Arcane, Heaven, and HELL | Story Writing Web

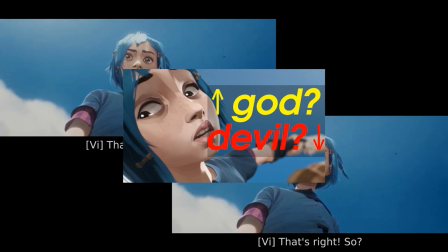(8:13)
If you've watched the show, surely you see the connection. She was far away, whilst her sister Violet called her back from the edge.
Powder, look at me. What did I tell you? That I'm ready.
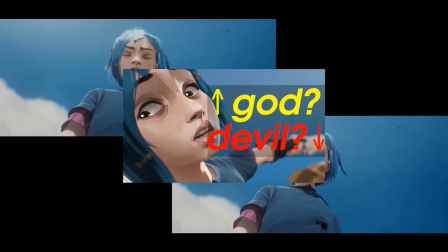(8:28)
Powder successfully made the jump, but would have fallen into the chasm if it weren't for Violet saving her.
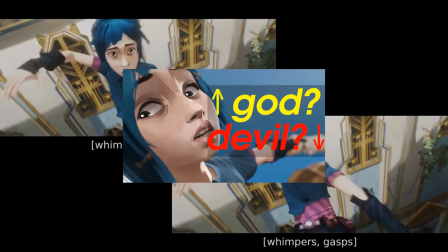(8:35)
And how was Powder saved? By Vi catching Powder's left arm in her right hand.
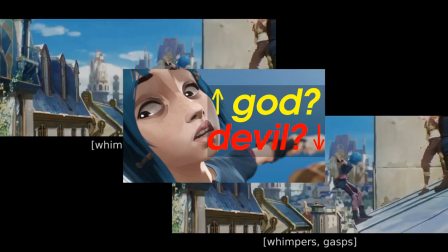(8:42) Whoa!
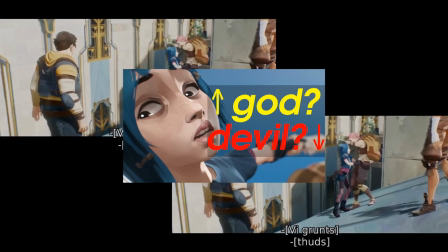(8:46) Thanks.
Vi was right-handed. Powder was left-handed. Powder hovered over the abyss and stared into it.
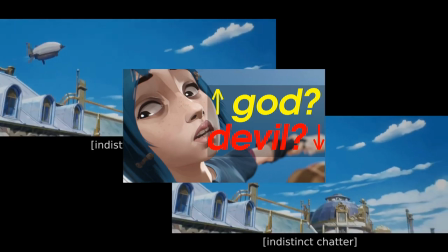(8:55)
All of these interactions are a microcosm of later conflict. What if Vander finds out we're up here? asked Clagger, worriedly.
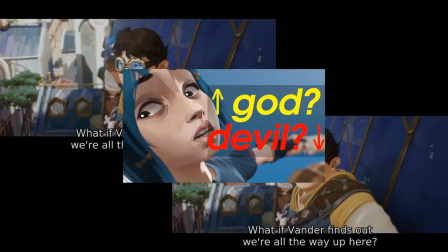(9:04)
This line serves many purposes. It establishes Clagger's character of caution and apprehension.
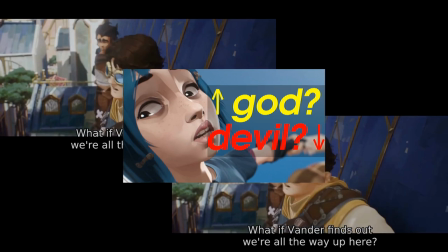(9:11)
It confirms Vander was not only relevant, but would also be the one to discipline the children if their antics were discovered, thereby hinting at his role as an adopted father figure. And because Vander was their father, being older,
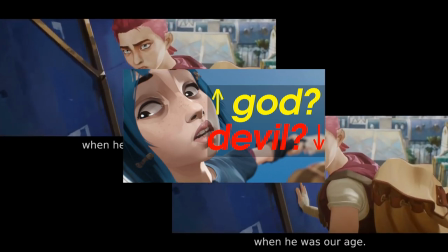(9:27)
it sets the stage for another tension of opposites, young and old.
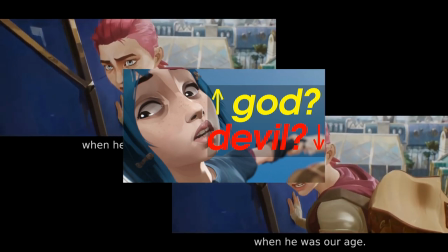(9:33) This is exactly the sort of job Vander would have pulled when he was our age.
Vander's gonna kill us, continued Clagger.
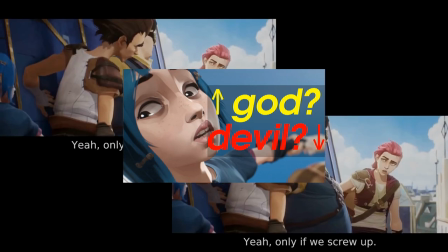(9:40)
Only if we screw up. So don't screw up, reasoned Vi. Spoiler, they screw up.
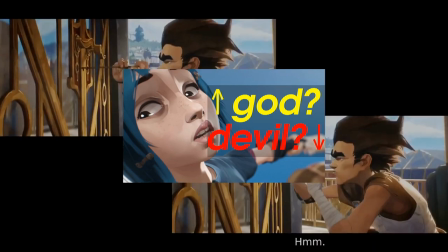(9:48)
Their prize was on the top floor of the next building. Of course, at the top.
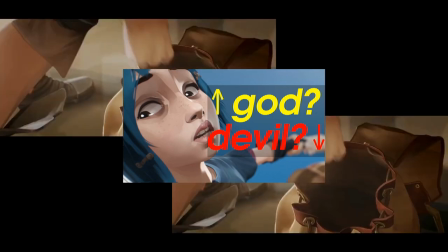(9:53) Keep a lookout for anything valuable, Powder, before Milo fills the bag with junk.
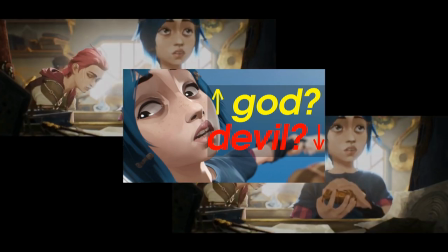(9:59)
In this line, we have another opposite, valuable and junk.
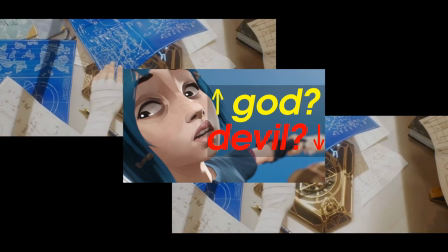(10:04)
Right after this is the main MacGuffin revealed, the arcane blue gemstone.
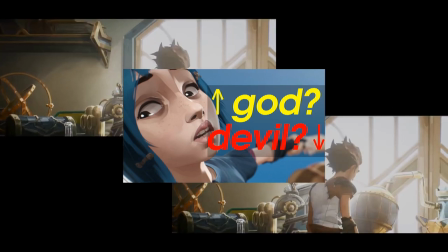(10:10)
The use of the MacGuffin in this story is really well done,
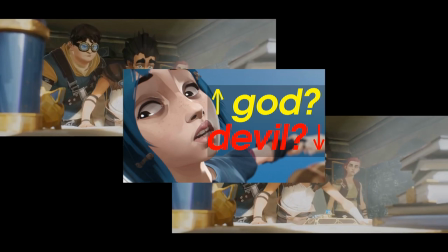(10:15)
because it does not completely consume every possible reason for an action, event, or sequence.
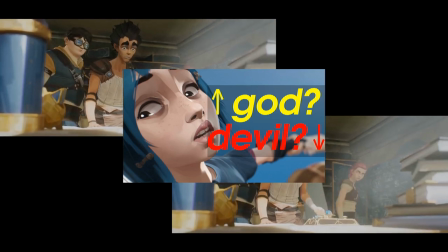(10:22)
Instead, it is a tool, among others, used to give substance to the narrative.
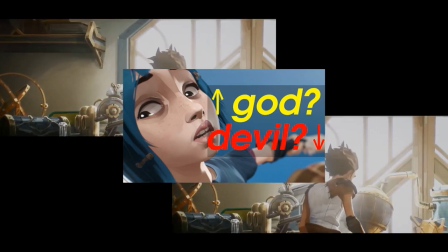(10:27)
It is a powerful motivating device,
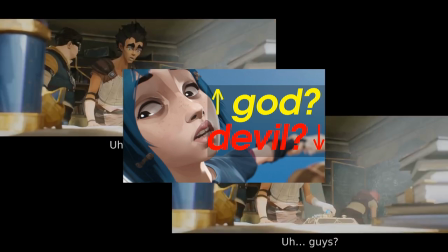(10:30)
but not so powerful it overwhelms any other reason a character may have for making a decision in the story.
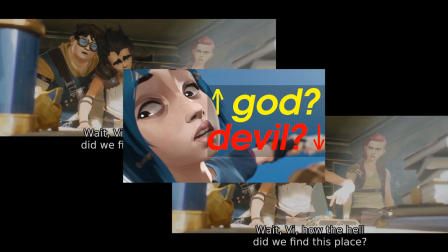(10:38) Wait, Vi, how the hell did we find this place? It was a tip from Little Man.
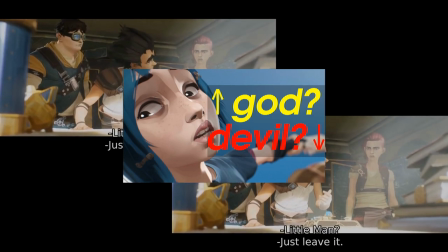(10:43) Little Man? Just leave it.
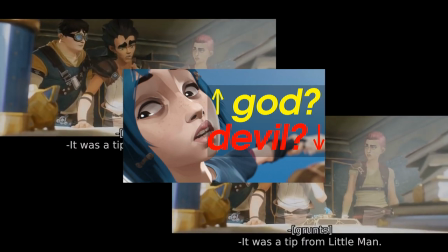(10:46)
Wait, Vi, how the hell did we find this place? asked Clagger, who now stealthily established himself as the main inquisitor of exposition. It was a tip from Little Man, replied Vi. Little Man? exclaimed Milo.
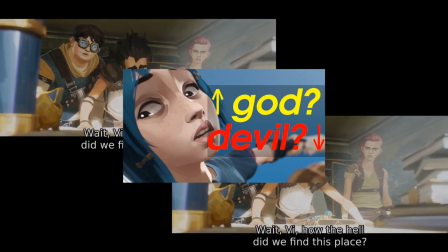(11:00)
I love this snippet of dialogue.
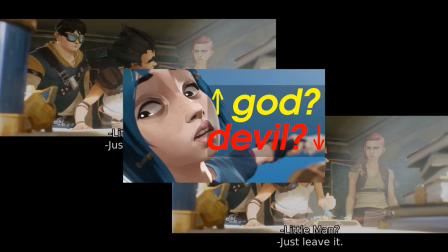(11:03)
It's a fun display of character personality, but more importantly, it introduces another plot thread.
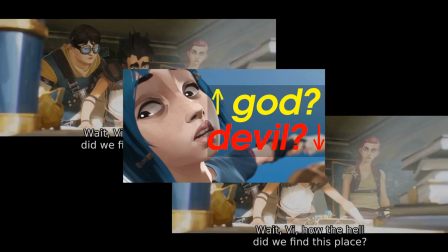(11:10)
Who is Little Man? The audience is left in the dark despite all the characters present being very aware of who Little Man is.
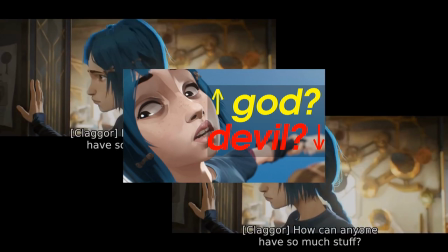(11:19)
This is a breadcrumb we'll get to later. Powder separated from the group again.
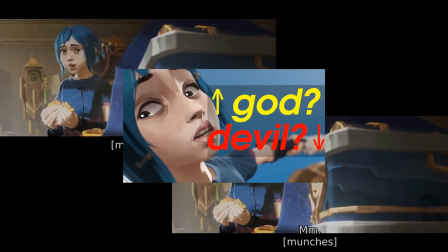(11:25)
Her investigations revealed six more gemstones in a chest. Her eyes reflected the energetic blue as she brought one close.
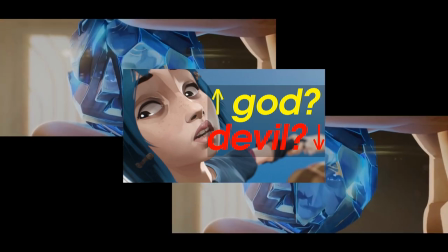(11:34)
The owner of the apartment returned and threw the four thieves into a race to escape with their plunder.
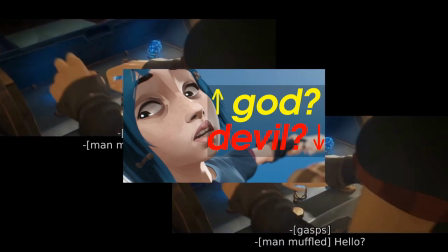(11:40)
In her rush, Powder dropped the unlucky, or dare I say,
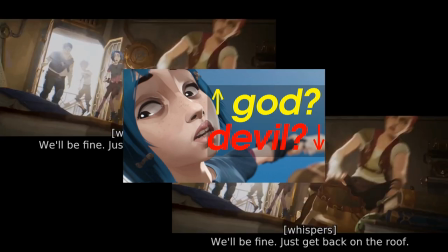(11:46)
evil, sixth gemstone, and it rolled across the polished floor. The unstable crystal hit the exterior wall and exploded.
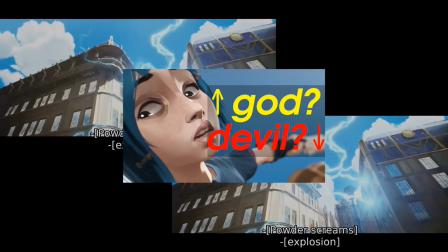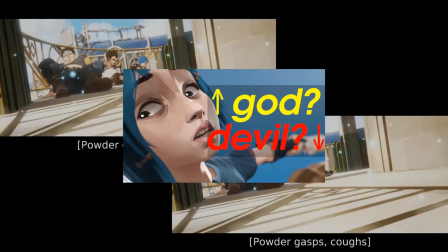(12:00)
The inciting incident is complete, and it's only right it was Powder's fault.
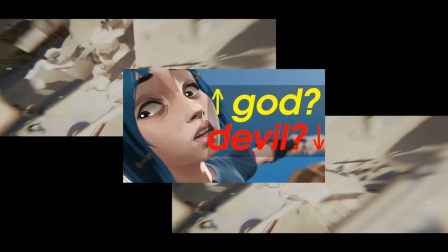(12:06)
She jinxed it. The enforcers chased them out of the city from behind and even from above on a bridge.
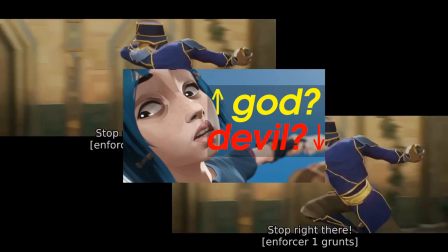(12:13)
Another main drawbridge that connected Piltover to the undercity was being pulled up.
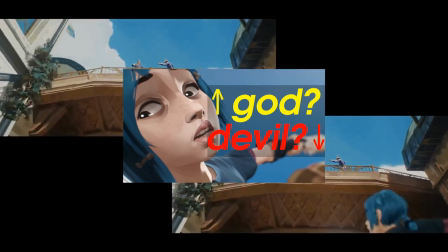(12:19)
The connection between high and low was being severed.